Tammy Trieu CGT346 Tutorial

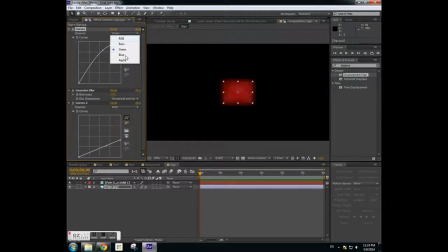I adjusted the curves so that the sign wasn't too brilliant, a bit of blurring, and another curve so that it would fit it within the scene. And then I added a new layer of solid color
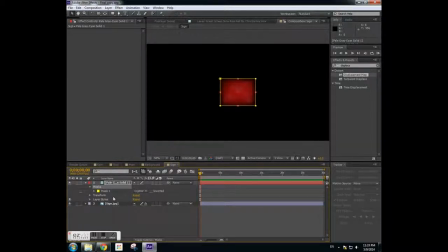and made it into a mask since I didn't want the glow to shoot out completely from the composition. I also feathered the mask so it would be soft as well. And I also used lightened.
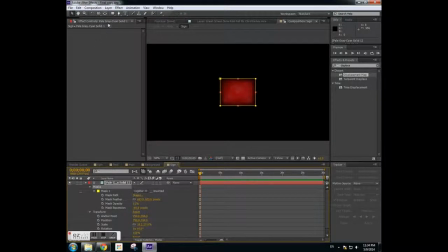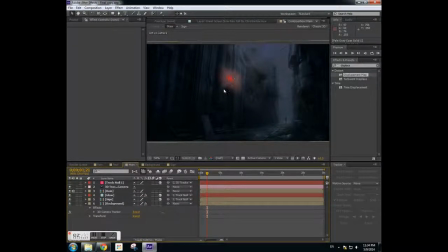Going back. After dropping the sign into the scene, I went into the background and I used a 3D camera. This camera track basically
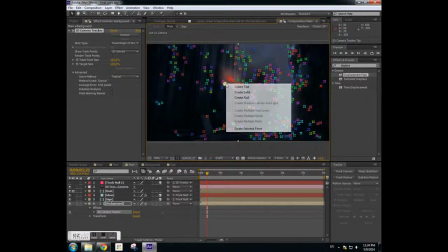looks at 3 points and decides from these 3 points the best plane for the object.
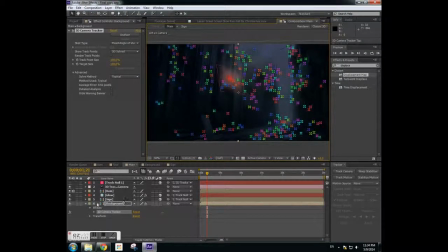Now, since I already used it, it doesn't say create null object in camera, which you can see in my scene here. What I did was for the sign,
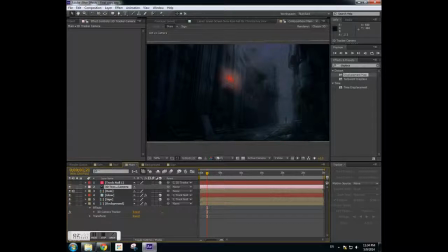what I did here was I parented the sign layer and the glow layer to the null layer
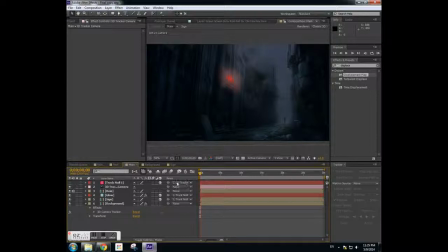and tracked that so that I wouldn't move with the scene. And then I parented the null to the 3D camera. And afterwards, now my composition is set and ready to go.